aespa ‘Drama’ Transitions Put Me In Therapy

Hi, I'm Jordan, a pro editor for artists like these guys. Let's dive into the post-production and the meaning behind drama. If you're new here, don't forget to subscribe and have fun. You see how the text was like flashing and wiggling all over the place? That's because they're trying to make this look like film. Or it actually was shot on film. I don't know which one, but it's pretty sick.
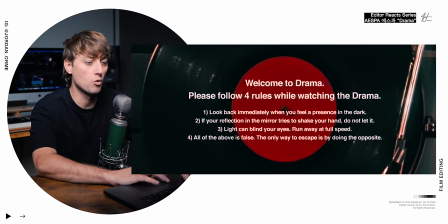0:18 Welcome to drama. Please follow the four rules while watching the drama.
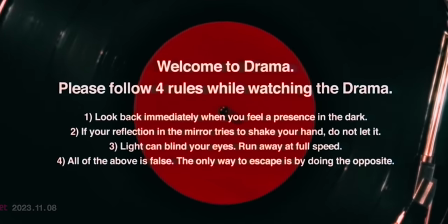0:26 Look back immediately when you feel a presence in the dark. If your reflection in the mirror tries to shake your hand do not let it light can blind your eyes run away at full speed all of the above is false The only way to escape is by doing the opposite So you're telling me if my reflection in the mirror tries to shake my hand. I need to let it
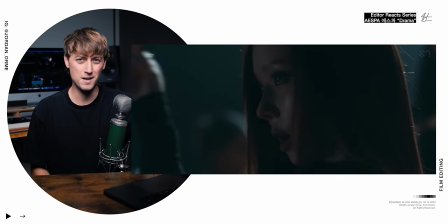0:45 Well of the quiet before the storm the silence
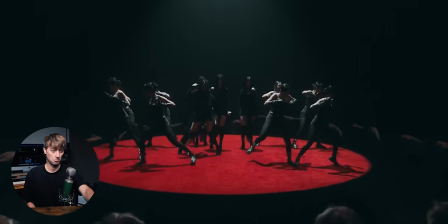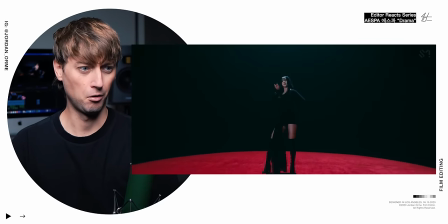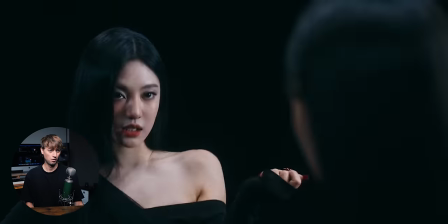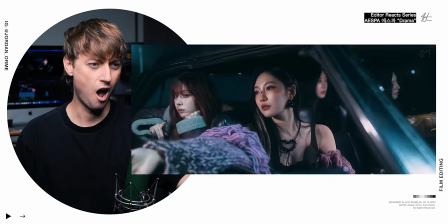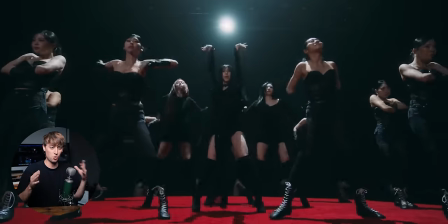1:09 In this first dance sequence, are these speed ramps or are they actually just really freaking good at dancing? I don't know. I think they might be speed ramps, bro. You can already feel like an ebb and a flow to the edit.
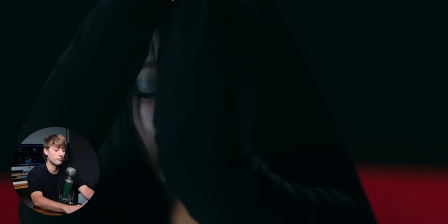1:23 A nice little white frame right there. Literally one frame. They're adding one frame of white.
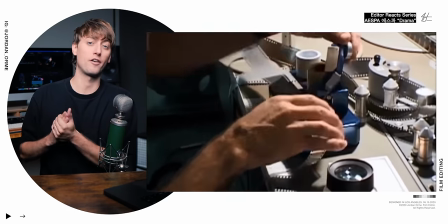1:28 It's lots of times when you cut when you're actually shooting on film There's little flashes that pop up and so these flashes kind of emulate those cuts that you see normally in film It's a nice touch
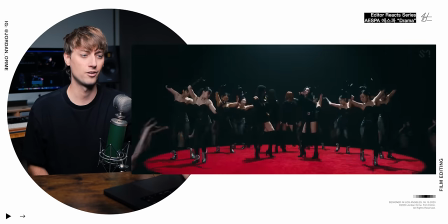1:39 It really emphasizes that kick right there and the snare And then this happens a couple times In order to make the smoothest cuts ever we have to blend shots together and one way you can do that is by matching action between edits We have a couple times where one of the members turns
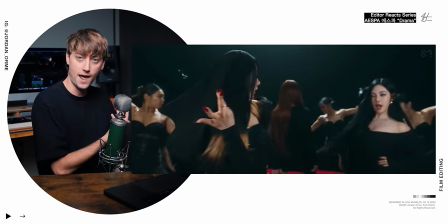1:56 their head and we cut on that turn on that action to a new location with a similar head turn
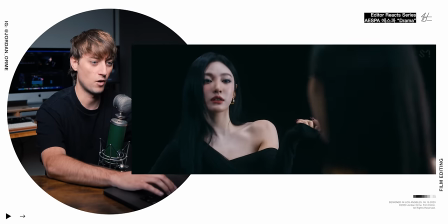2:03 And then right here
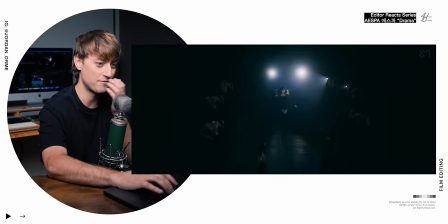2:05 When we're backing up from the mirror she turns again in the exact same fashion even on the zoom out there You have this velocity where it starts really fast and then slows down. So it's like a boom, you know, it's just so delicious
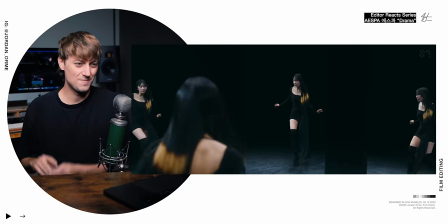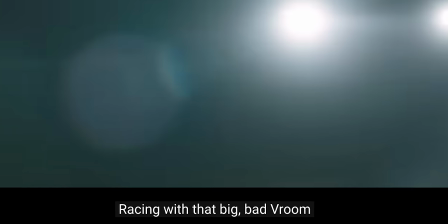2:22 And then on the frickin' lyric vroom, this is the first time we see a car.
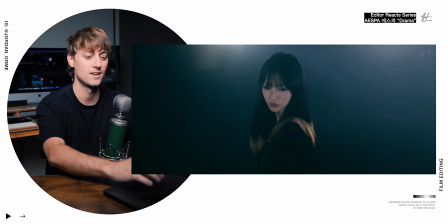2:26 So we establish that there's people circling her with flashlights and then we cut to a close-up and then right on another spin.
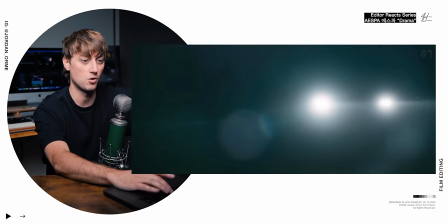2:32 So we're already establishing this language of spinning. We cut to a car that's also spinning or driving by emulating the flashlights that were already around her. This is like a frickin' fever dream of images just coming together in the smoothest fashion possible.
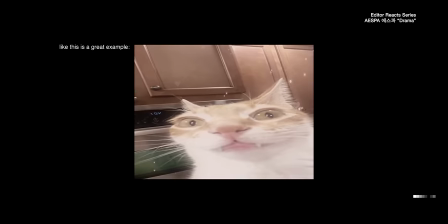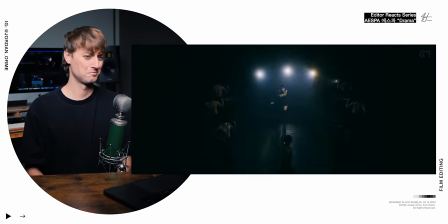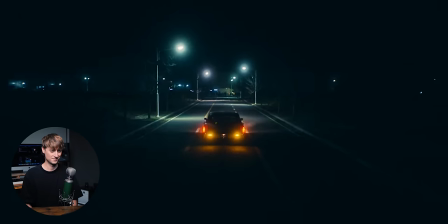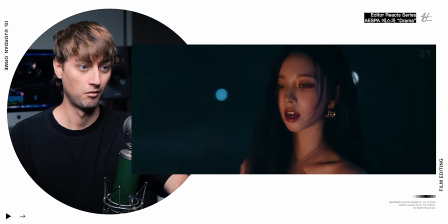Dude, oh my goodness. So many of the cuts there were on the beat, which was really nice.
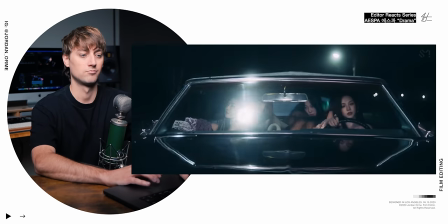3:11 It really kept it crispy. Right here. Boom. Boom.
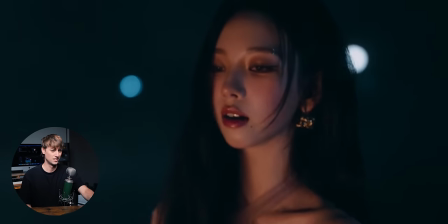Does someone just intentionally run them over and then just arson them? That's kind of dramatic.
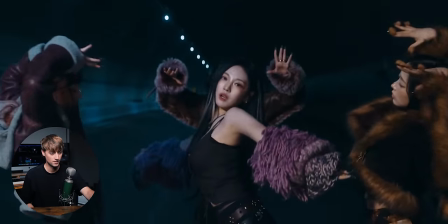That's what I'm talking about, though. This is the smoothest edit ever, bro.
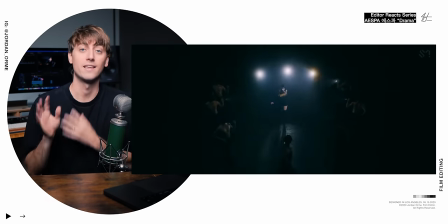3:41 Instead of matching the motion of the subject like turning they instead match the velocity of the camera movement So
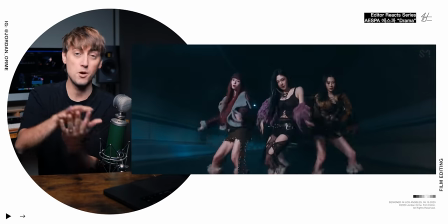3:47 the camera pushes in pulls out and then we cut to a motorcycle shot at the same pullout velocity